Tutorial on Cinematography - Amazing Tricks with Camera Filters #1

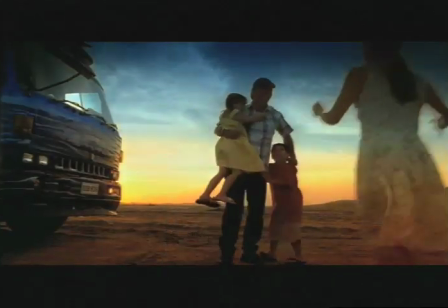0:15 We can now manipulate our materials to such an extent during grading, we hardly need to use filters.
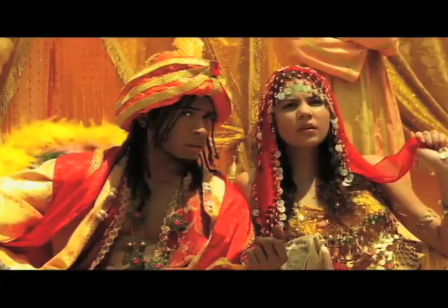0:21 In fact, I'm often asked if anyone still does. The answer is yes. I do.
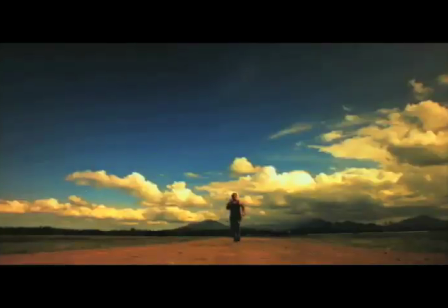0:27 All of these materials used the same filter technique to darken the skies.
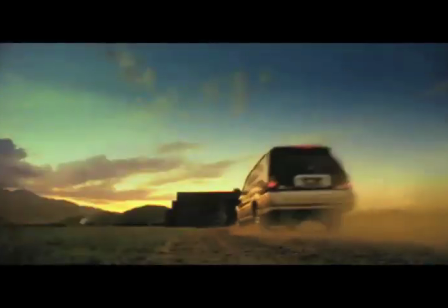0:32 Without taking anything away from the colorists that did such brilliant work on these projects,
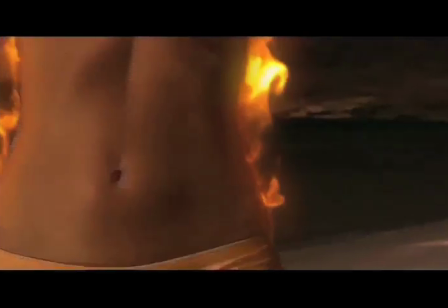0:36 they could not have captured such deep penetrated skies without me using what I call the double 85 technique.
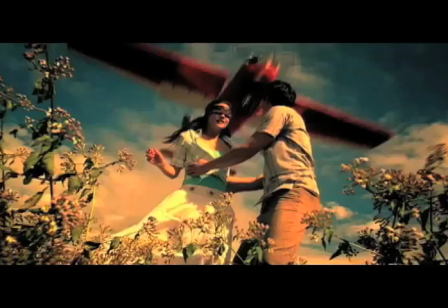0:45 Let's take this frame from a close-up commercial as an example. The warm hue is from the 85 filter, but that could easily be pulled back during grading. I would have shot this frame using a double 85 even if I wanted the color to be balanced like this.
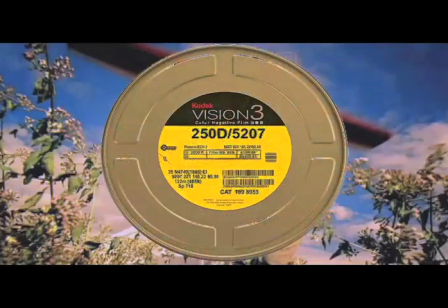1:00 I shot this project on film. The type of film I would normally use would be 250D. The 250 refers to the light sensitivity of the film.
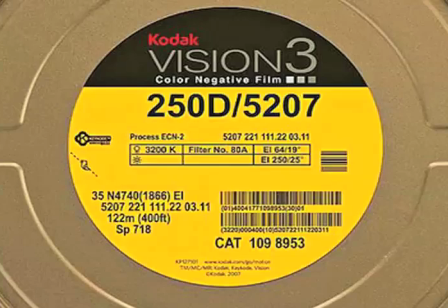1:08 In a data camera, this is controlled by the ISO setting. The D stands for daylight balanced.
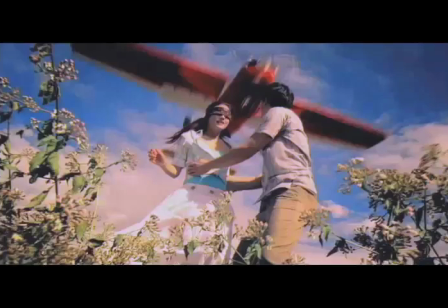1:14 In data, this is determined by the white balance setting we choose to shoot in.
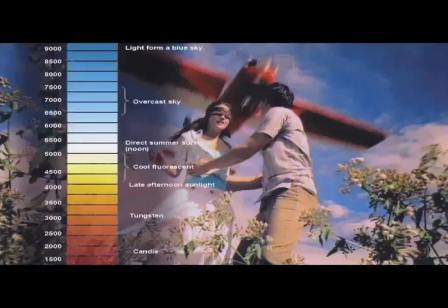1:19 All light has a different Kelvin temperature. If we look at the Kelvin scale, we see direct sunlight has a temperature of 5600 Kelvin. This is slightly blue compared to base white. Tungsten has a temperature of 3200 Kelvin.
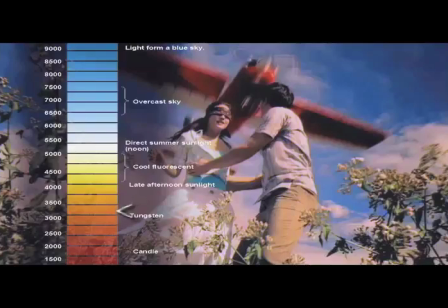1:35 This is quite warm or reddish compared to base white. You can see the difference here. This is 100% video white. This color is 5600 Kelvin.
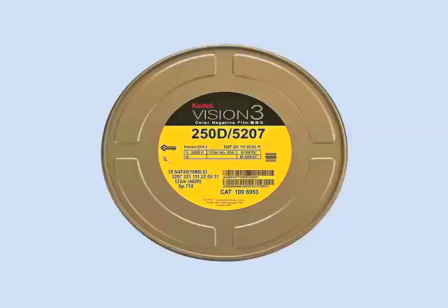1:45 D-type film is balanced to capture this color as white. This is 3200 Kelvin, the color of tungsten light. If we want to capture this as white, we use a T-type film.
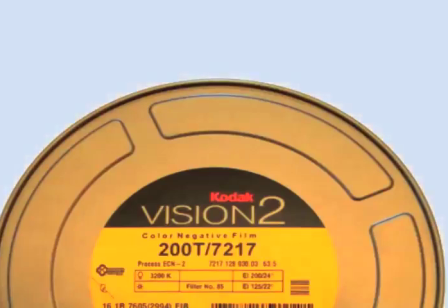1:57 If we use T or tungsten film in daylight, instead of balancing the 5600K to white, it will push it further to the blue.
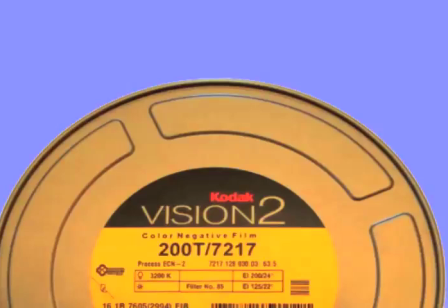2:06 In fact, quite a lot to the blue. If you are going to use tungsten film outside, you have to use an 85 filter to balance this blue to white.
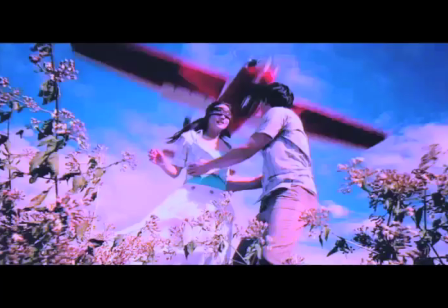2:15 For this shot, I deliberately used tungsten film in daylight and corrected it with an 85 filter.
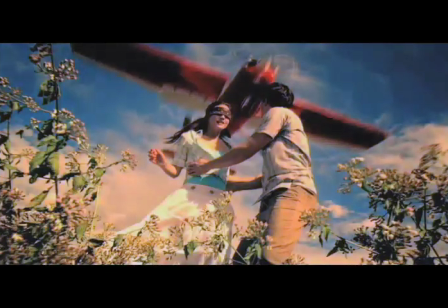2:21 Then I used another 85 filter to give the warm hue you can still see.
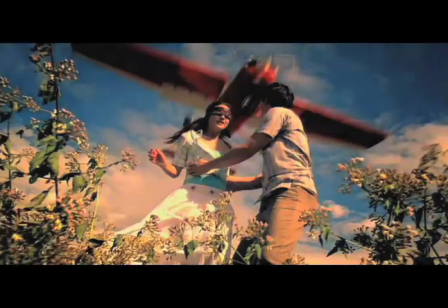2:25 You could still use a third 85 and pull it back in grading. Notice the brightness of the subject compared to the brightness of the sky.
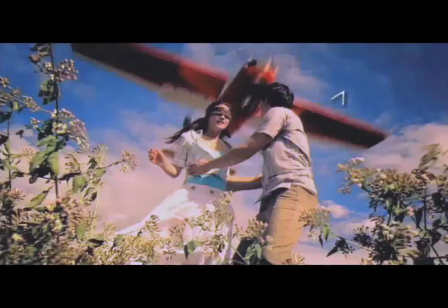2:34 The blue sky is not washed or burnt out at all. In fact, it's considerably darker and more penetrated than the subject,
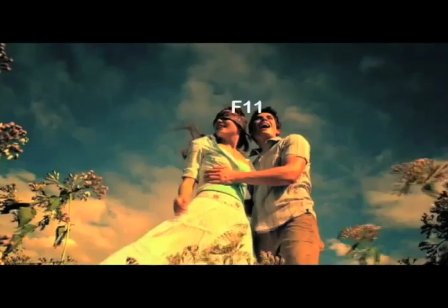2:41 even though the subject was around f11 and the bright sky was about f22. If you have ever tried shooting straight up at the sky with a subject in foreground, you may find the subject would be in partial silhouette.
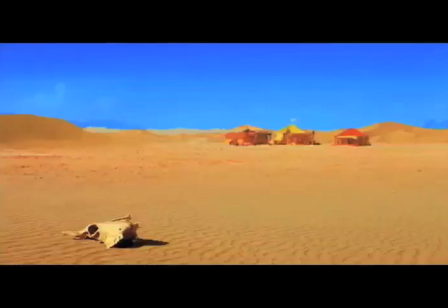2:54 I used the same technique in this ad shot in the desert.
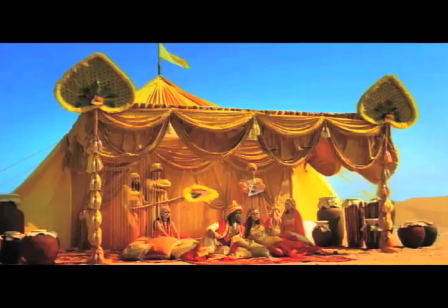2:57 Again, the dilemma was how to match the exposure of the subject under the canopy to the bright desert sky. To maintain any blue in the sky and get a good exposure on my subjects, I would have to knock down the sky by around 2 stops to give the colorist something other than white to work with.
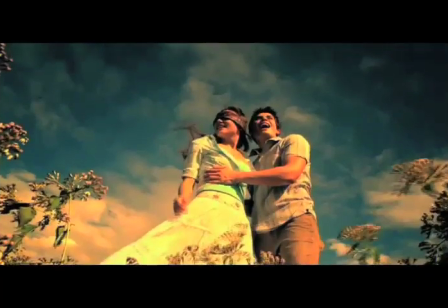3:13 To understand how the double 85 technique is working in both these shots, we need to look at the wavelength of light.
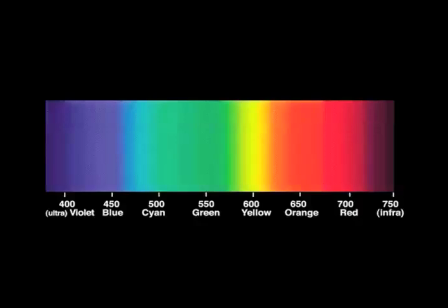3:20 All light travels in waves. The length of these waves is measured in nanometers. Visible red around 700 nanometers to visible blue around 450 nanometers.
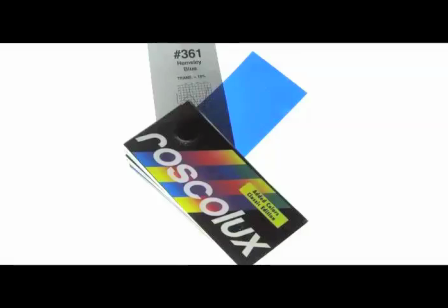3:32 You're probably familiar with swatch books for lighting gels. Each color corrective gel is accompanied by a nanometer graph.
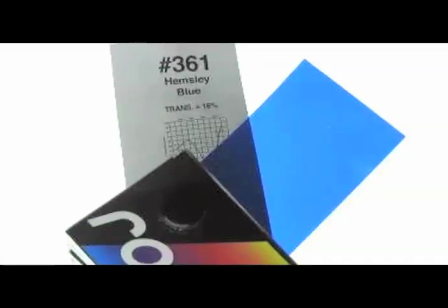3:40 It plots out the transmission of light as it passes through the gel. This is a nanometer graph for a deep orange filter.
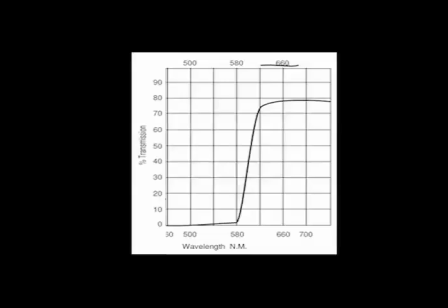3:47 The numbers on the left indicate the percentage of light that passes through the filter. The numbers on the bottom are the wavelengths. To make this a little clearer, let's impose the color spectrum.
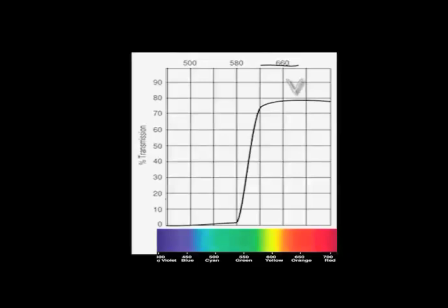3:58 This line indicates about 80% of red, yellow and some green light passing through the filter. This line indicates that almost no blue and very little green can pass through the filter.
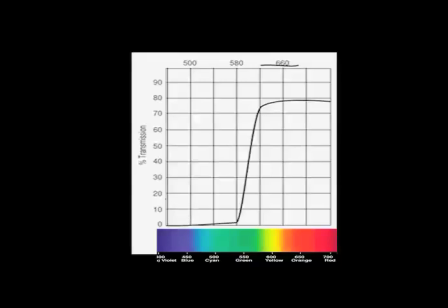4:11 This cutting down of light is known as the filter factor. The 85 that I use has a filter factor of 1/3 stop. The dark orange that I occasionally use for this effect is 1/2 stop.